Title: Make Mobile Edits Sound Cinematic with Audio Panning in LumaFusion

Audio panning is a technique we can use as editors to take control of the position of sounds in our videos. It's a way of controlling sound placement, where we can choose where on the stereo field our audio sits. It's an area that spans from left to right.
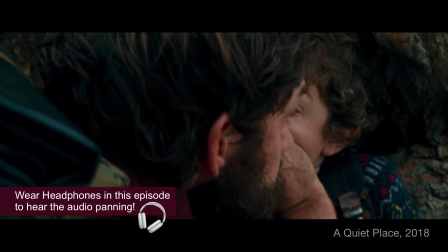Our favourite movies, adverts, and TV shows all use audio panning to immerse us in the action on screen,
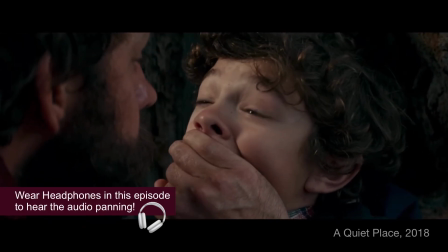matching the movement of sound to what's happening visually.
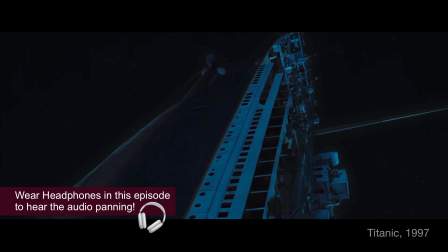When watching with headphones or multiple speakers, it's like the audio comes alive, playing from the left or right,
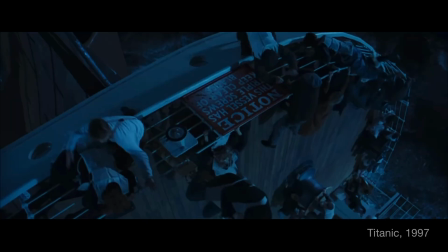or moving from one side to the other, putting your viewer right in the centre of your story.
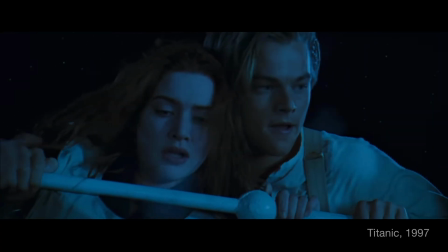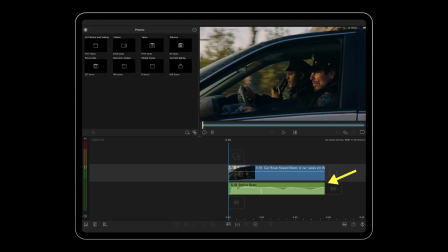Use this technique in your LumaFusion projects by double-tapping the clip whose audio you want to pan, and enter the audio editor.
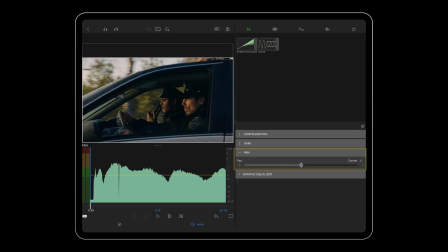Tap pan on the control stack and use the slider to control the position of your sound. If you're wearing headphones, you'll hear the change in the audio as you move the slider from left to right.
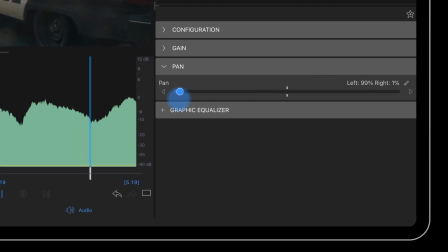Move the slider all the way to the left and it'll solely play out of your left headphone. Move the slider to the right and it'll solely play out of your right headphone.
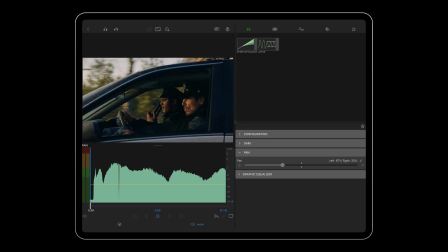Or achieve varying degrees of this by experimenting with different positions across the stereo field.
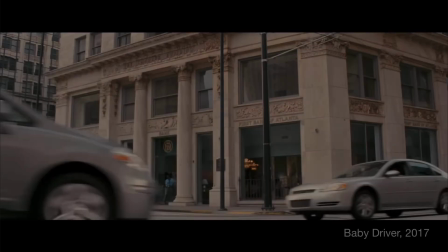Audio panning is a particularly powerful tool when used to move sound over time from one side to the other.
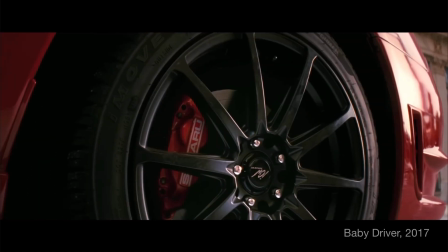Say if a car drives across the frame or a character is moving around as they talk.
What did you say your name was again?
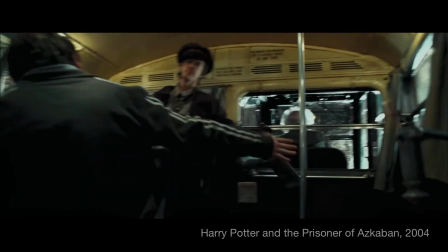I didn't. Well, whereabouts are you, Eddie? The Leaky Cauldron.
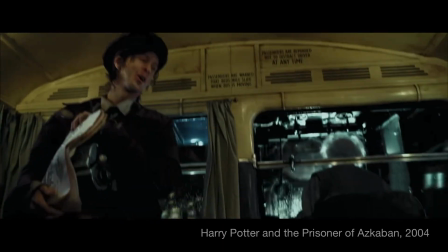That's in London. Do you hear that, Ern? The Leaky Cauldron, that's in London.
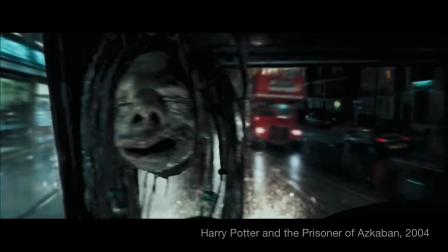The Leaky Cauldron. Hey, if you have the pea soup, make sure you eat it before it eats you.
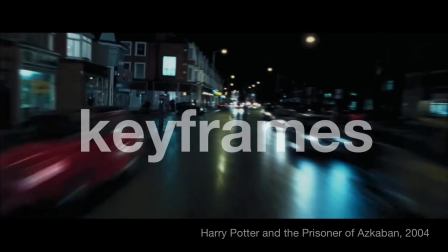This is where you're going to use keyframes while audio panning.
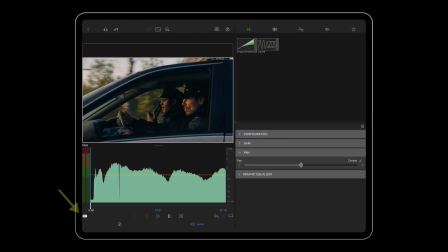So back in the audio editor, activate the keyframes at the bottom left to set your first keyframe on a selected frame of your clip. Set the audio panning to where you want it to be.
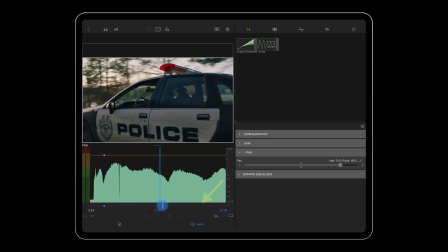Next, move your playhead to the frame you'd like to set your second audio position, and then adjust the slider to match.
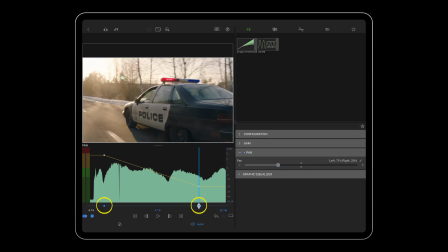Now, between the two keyframes, the audio will pan from one side to the other. The speed at which will depend on the distance between your set values. Easing at this stage can also be used to help you match the position of the audio to the position of the action on screen,
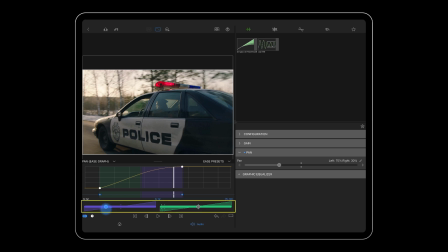as you can use the ease sliders here to control the rate of change moving in and out of your keyframes.
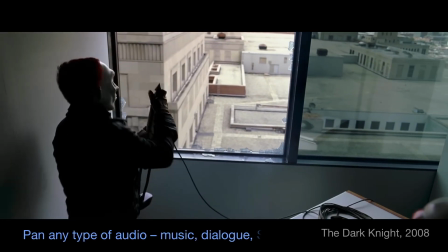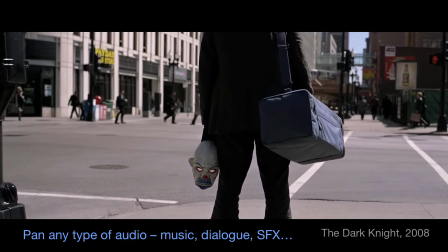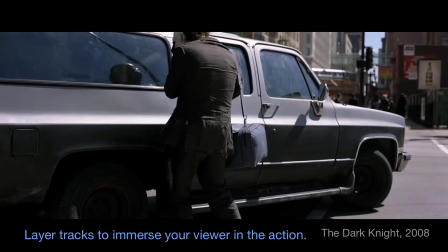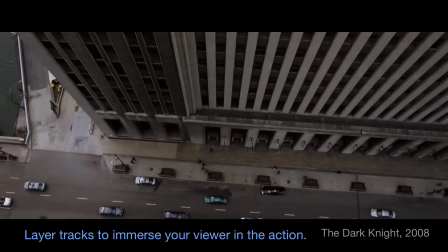As with a lot of editing techniques, audio panning is really fun, but it's often at its most powerful when used in a subtle manner. You see, you don't need extreme movement for every sound in your video, as even the smallest of shifts can make your scene feel a lot more cinematic.